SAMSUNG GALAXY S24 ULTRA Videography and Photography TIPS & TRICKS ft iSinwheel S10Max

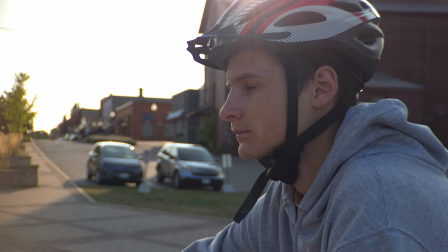(8:06)
Adding a telephoto lens will give you very precise subject edges, very nice blur in the background,
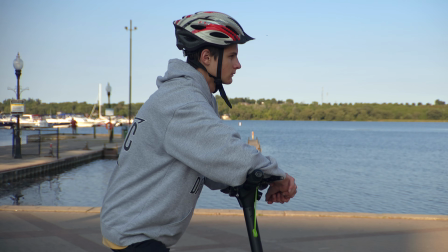(8:14)
and more flexibility when it comes to frame rates as you mount this lens over the main camera so you can film in Pro Video mode.
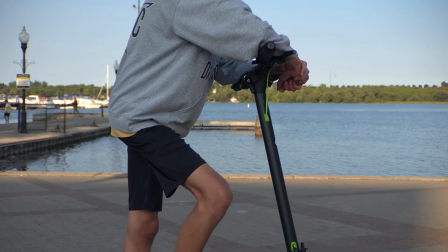(8:22)
This clip is filmed at 4K and 60 frames per second.
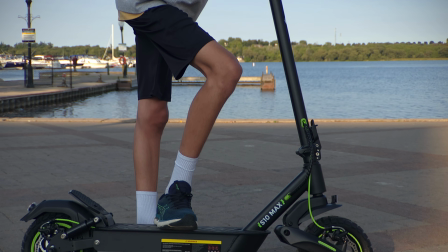(8:27)
Telephoto lenses are great for portraits and also close-up detailed shots. Let me show you many close-ups with this lens while introducing you to the newly released iSinwheel
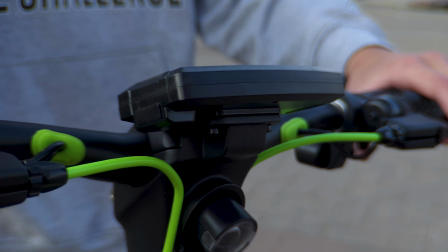(8:40)
S10Max 1000 watt high-end commuting foldable electric scooter that can take you up to 60 kilometers at top speed,
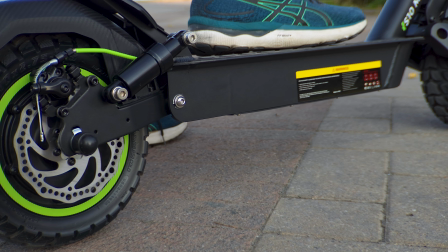(8:48)
45 kilometers an hour.
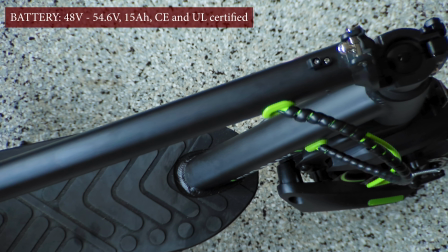(8:51)
Maximum load is 150 kilograms, charging time is 6 to 9 hours, battery is displayed on the screen.
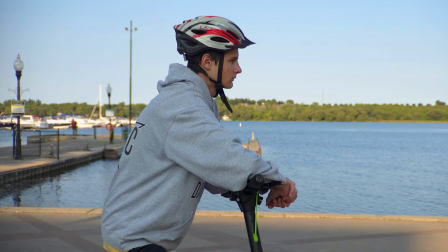(8:59)
Recommended height for this scooter is 120 to 200 centimeters.
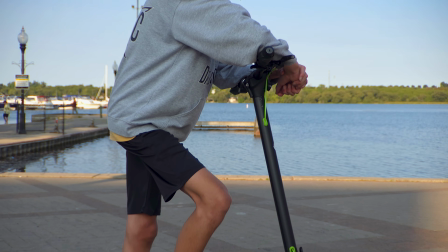(9:04)
Tom is currently 193 centimeters, which is 6'3", and he felt very comfortable riding.
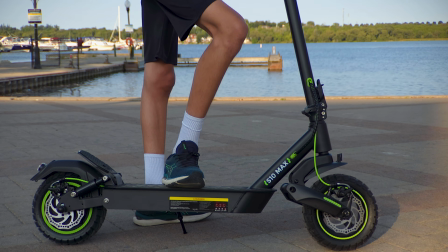(9:13)
As the S10Max has a very powerful motor, it can easily climb up to 35% hill grade.
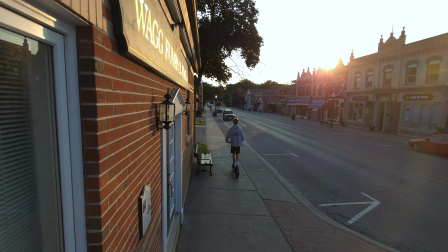(9:21)
S10Max has been upgraded to front swing arm suspension, so the ride on rough or uneven terrain is smoother,
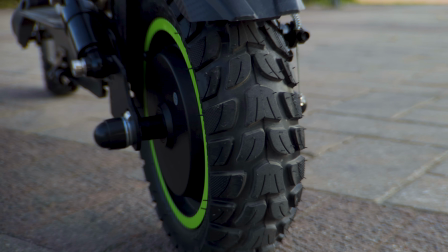(9:29)
also due to 10-inch off-road vacuum tires. There are several speed modes, cruise control mode.
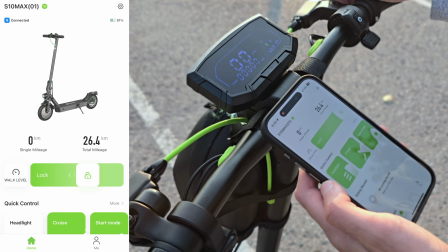(9:37)
It comes with an app that lets you lock the scooter, read riding data, and more.
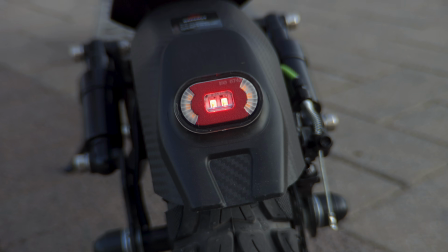(9:43)
It has a headlight. The back brake light is very bright. It has turning signals with beep, and it comes with this cool scooter bag.
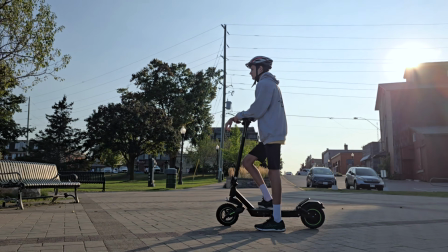(9:52)
For those interested, a link to S10Max can be found below the video. Thank you very much iSinwheel for making this video possible.
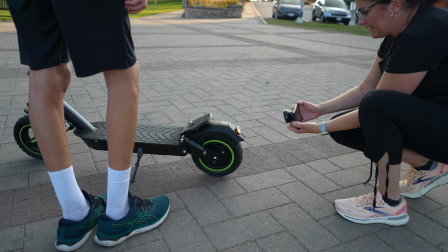(10:00)
All the shots you are just seeing were done with the help of add-on Telephoto Lens. Let's move on to another shot you can try, and that will be pulling focus in native camera app.
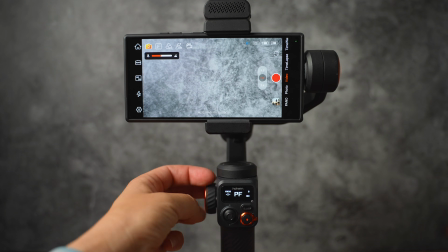(10:11)
The easiest way would be using Gimbal's app, as you can turn the knob to pull focus.
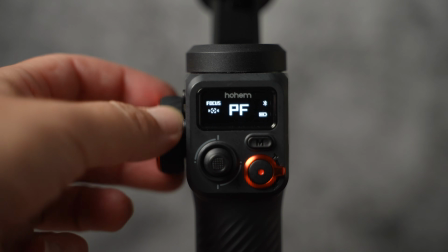(10:18)
However, if you have a gimbal that doesn't offer this feature, or you don't have a gimbal at all, you can try this two ways.
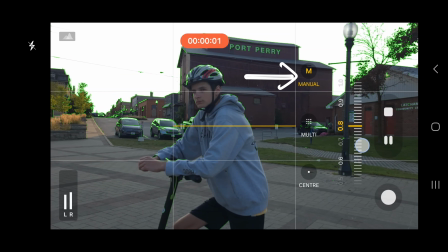(10:26)
You can use a manual focus slider in Pro Video mode that lets you control the focus.
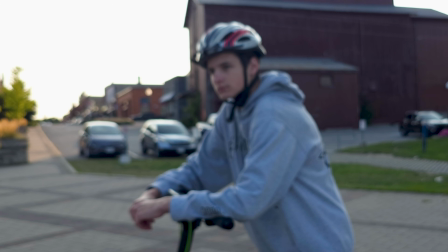(10:33)
Once you slow down the footage, you can see the focus change smoothly.
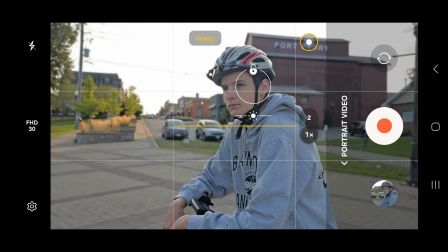(10:42)
The other way that is much easier is filming in portrait mode.
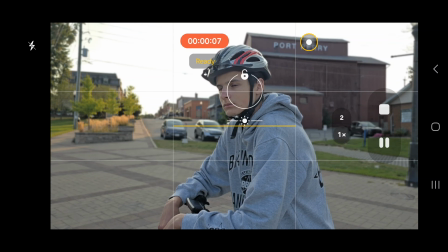(10:47)
Very simply, tap on the background to focus, and then tap on the subject.
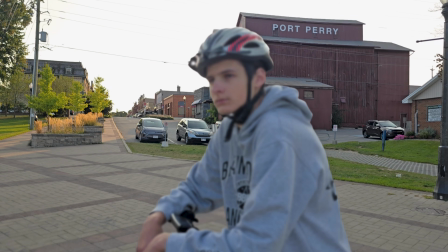(10:53)
This is the result you are going to get once you slightly slow down the clip, as here you can only film in 30 frames per second. There are many places that don't allow drones. However, we know that we can fake aerial drone shots with our smartphones with the help of an extendable selfie stick or a monopod.
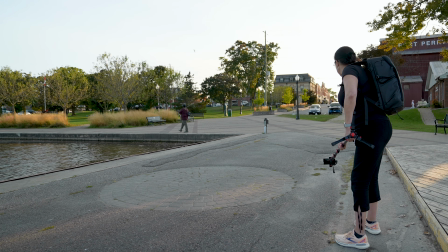(11:15)
The monopod I am using is from iFootage. All gear I'm using to film this video is listed below in the video description.
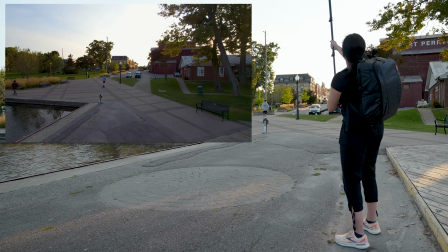(11:23)
It is best to film with an ultra-wide angle lens,
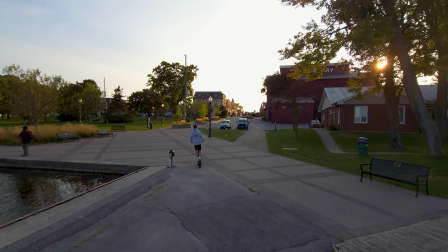(11:27)
as the view from above will look much higher than if you would film with a main camera.
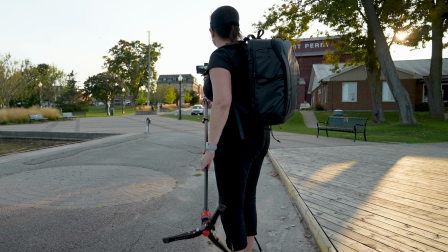(11:33)
If you are filming in an open space,
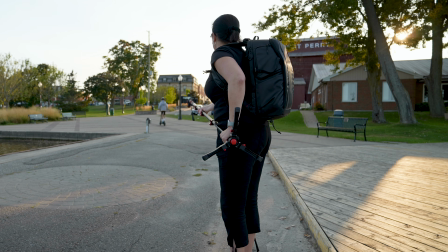(11:36)
you can have your subject enter from either corner and right through the location as you are moving the camera up or down.
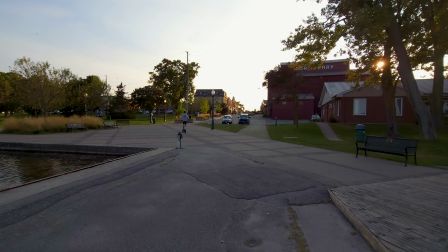(11:45)
Riding away shots are perfect to finish a story.
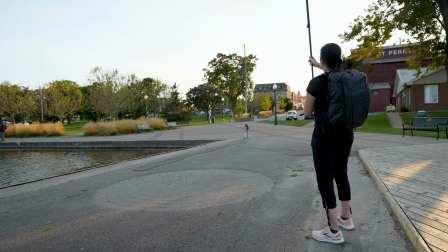(11:51)
The opposite would be having your subject right into the shot to introduce a story.